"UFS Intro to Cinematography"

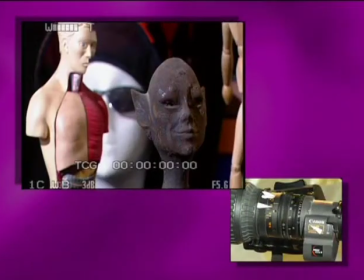Without the ND, there you see that everything is a little sharper,
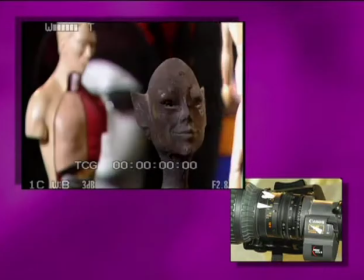and then with the ND, as it goes in, you suddenly see that things get softer.
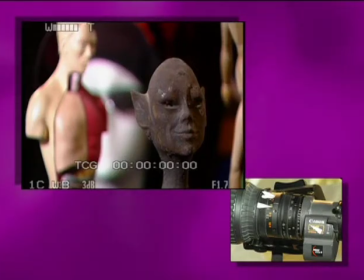Now this is because the iris is opening up and the depth of field is getting less.
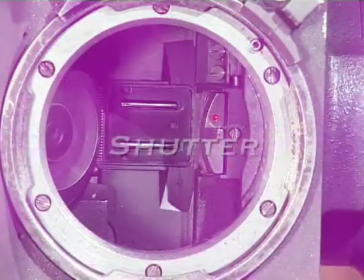Now, what a shutter is in essence, a shutter is as it sounds. It shuts out light. In other words, use your imagination now. Imagine your eyes are the film, that your eyes are the focal plane, and the light is hitting your eyes and exposing the film. And the shutter is something that opens and closes at a certain speed over time. And that's the important thing with shutter. It's over time. So a slow shutter speed, like this, slowed right down, would allow a lot of time for light to strike the eye, the film in this instance. And when there's a lot of light striking the film, you sometimes need to shut down your iris in order to limit the light. If your shutter was very fast, like this for instance, it doesn't allow much time for the light to hit the film. And in order to get a properly exposed shot, the correlation between your iris would become necessary and your iris would require to open. So the shutter, being fast, lets less light into the lens and you have to open your iris, or if the shutter was very slow, it would let more light into the lens and you'd need to close your iris. Opening and closing the iris affects your depth of field. So there's a correlation between focus, aperture and shutter that is linked completely in all different levels of camera.
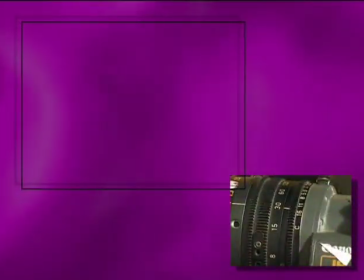Okay, we're going to up the shutter speed on the camera, and as the shutter speed goes upwards,
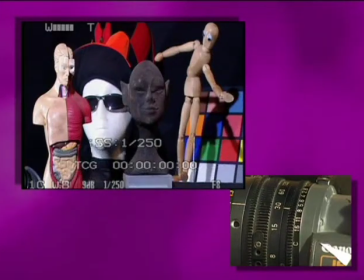it lets in less light, and therefore you can see the aperture is opening.
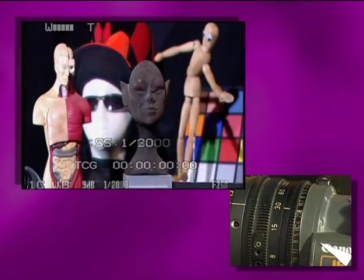So there's a link between the shutter speed and the aperture. And now what we're going to do is put the exposure on a lock-off manual setting, and we're going to lift the shutter speed piece by piece, and you will see that the shot gets darker because the aperture,
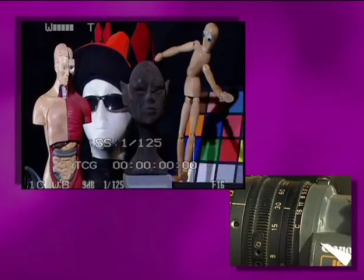due to the fact of being on manual, is unable to compensate.
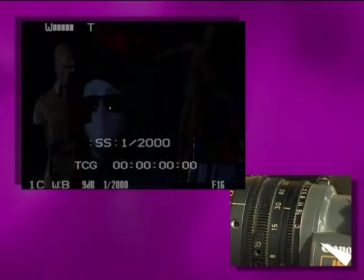So as I said before, it is possible to use your shutter speed to decrease the amount of light that you have available,
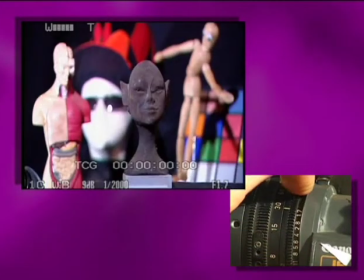forcing you to open your iris to get a properly exposed shot, and therefore decreasing your depth of field, giving you that lovely differentiated look between foreground and background.
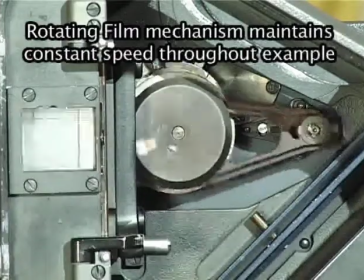One of the reasons why we use shutter in a professional shot is in order to see a moving object clearly.
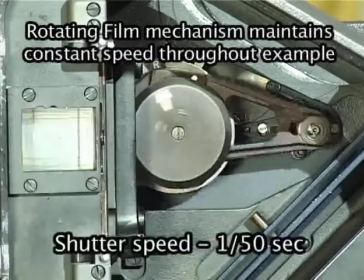Alright, what we're doing now is we're shooting the full mechanism rotating in order to give you an example of a moving object.
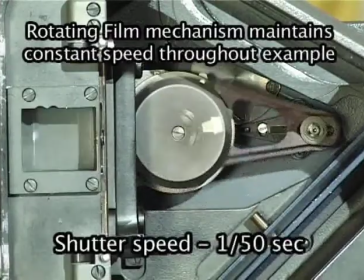And what often happens with fast moving objects is that things become a blur.
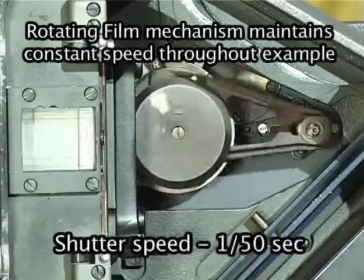Now the way to avoid the blur is to allow less time for the shutter to be open, therefore allowing less time for each individual frame to be blurred.
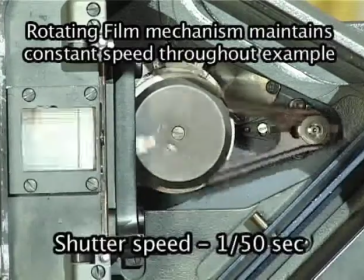The reason why you're seeing a blur, especially on low shutter speeds, is the fact that the shutter's open for so long that when it takes each individual frame,
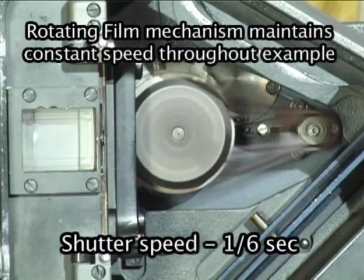the object has moved from the time the shutter opens to the time that the shutter closes. So that means that you're recording the movement per individual frame. But if you were to up the shutter speed,
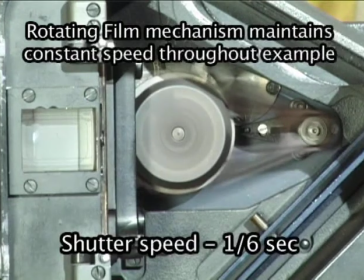and therefore you allow less time for the object to move while you're taking that individual frame,
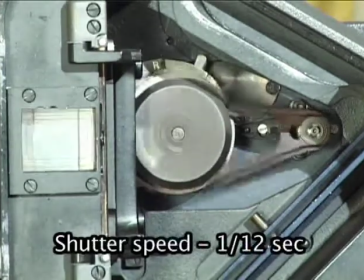you can actually get a proper representation of what's happening.
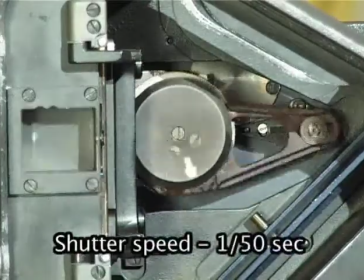The reason why that works is that with a higher shutter speed,
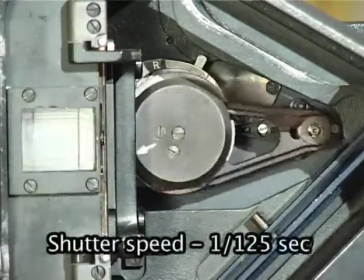the object does not have time to move while you're shooting each individual frame.
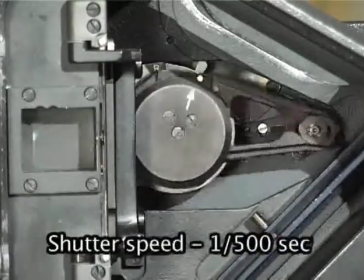It's as simple as that. Of course it affects your aperture, and of course that would affect your depth of field.
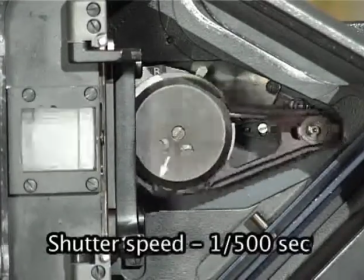So once again, focus, aperture and shutter are completely interlinked in all ways.